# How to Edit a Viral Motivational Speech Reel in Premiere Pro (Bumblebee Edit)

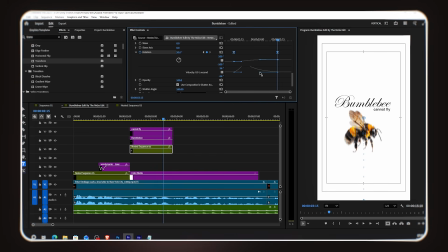I shape the graph so the rotation is slow at the start and fast in the middle, meaning the Bumblebee image rotates noticeably as it passes through the center of the frame before sinking back down. This little rotation adds a playful, organic feeling to the movement,
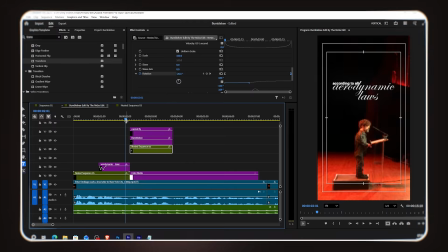like the Bumblebee is actually buzzing and tumbling through the air. And this scene is ready.
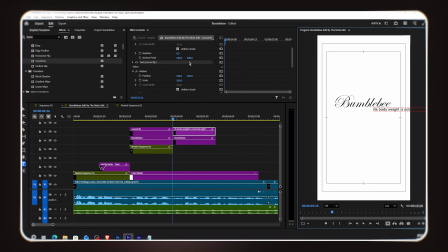For the next scene, I copy and paste the text layer from the previous scene and type my new highlighted and non-highlighted text, placing it at the center of the frame. Then I add a Bumblebee image at the center as well.
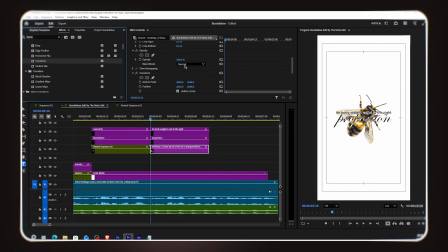I add a transform effect to it, and again increase the shutter angle to 180 degrees. This time, instead of coming from the bottom like in the previous scene, the Bumblebee image enters from the top. I turn on the Position keyframe.
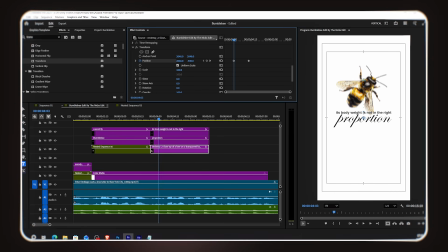The first keyframe has the image positioned in the upper half of the frame, above its final resting spot. The second keyframe centers the image. I shape the graph so the image moves fast at the start and settles smoothly into the center.
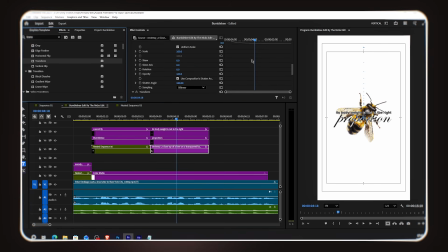Now I need this image to exit by sliding out to the left side of the screen. To do this, I add a second transform effect to the same image layer, again with an increased shutter angle. I turn on the Position keyframe in this second transform, and at the last keyframe, I move the image far to the left until it's completely off screen.
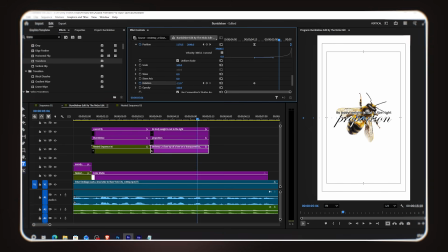I also turn on the Rotation keyframe in this second transform effect. As the image moves toward the left and exits, it also rotates.
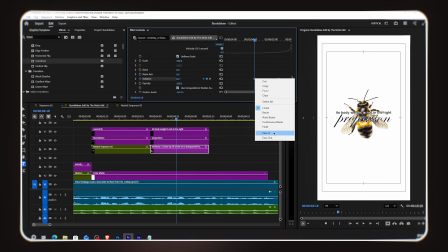Always make sure your graph curves are smooth here. That's what makes the whole exit feel satisfying rather than jerky.
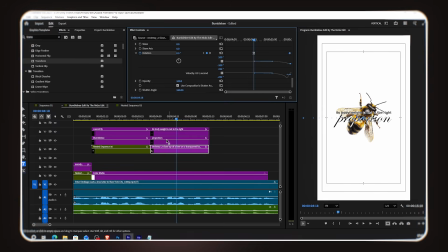Now I want the text to follow the same center-to-left sliding motion as the Bumblebee image, so they exit together as one cohesive unit. To do this, I simply copy the second transform effect from the image layer and paste it onto the text layer. Now the text follows the same position animation at the same speed, timed perfectly with the image.
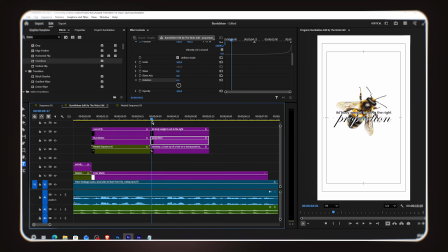However, I don't want the text to rotate the way the image does. So, in the text layer's transform effect, I delete the rotation keyframes, keeping only the position animation.
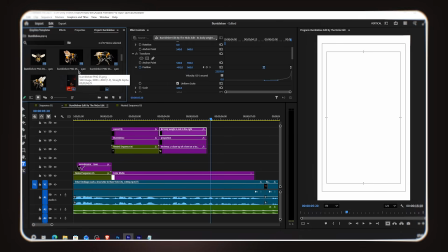Make sure to fine-tune the keyframe timing so the image and the text move together in perfect sync,
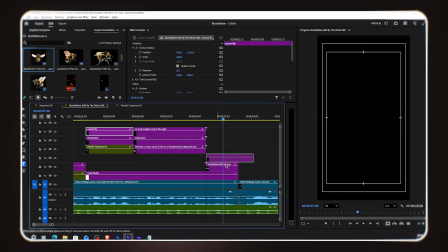exiting to the left side at the same time. Now I add a new Bumblebee image and decrease its size.
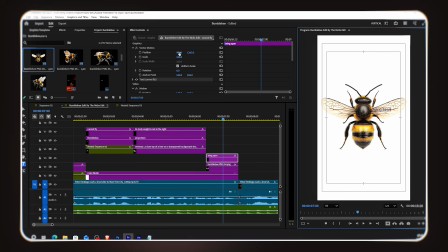I make sure it's centered initially. For the text, I copied and pasted the text layer from the previous scene. The speech mentions a specific word related to the bumblebee's wings, so this becomes our new highlighted word for this scene.
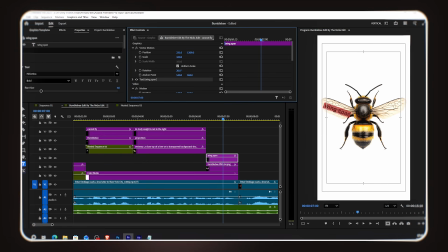Since our text is already set to difference blending mode, it reacts beautifully against the bumblebee image underneath it. I select the text and the image together, right-click, and nest them.
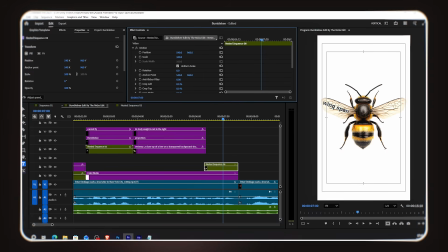Then I increase the size of this nested layer and place it on the right side of the frame with the half-frame positioning as discussed.
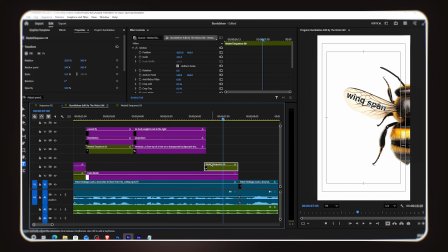Now I add the transform effect to this new nested layer. I increase the shutter angle, then turn on both the position keyframe and the rotation keyframe. The first keyframe has the nest positioned off-screen and slightly rotated.
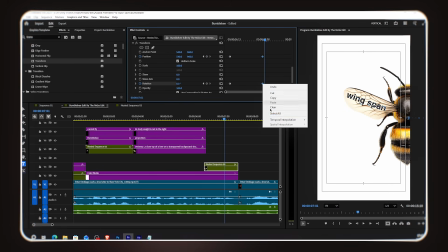The last keyframe has it in its final resting position with rotation back to normal.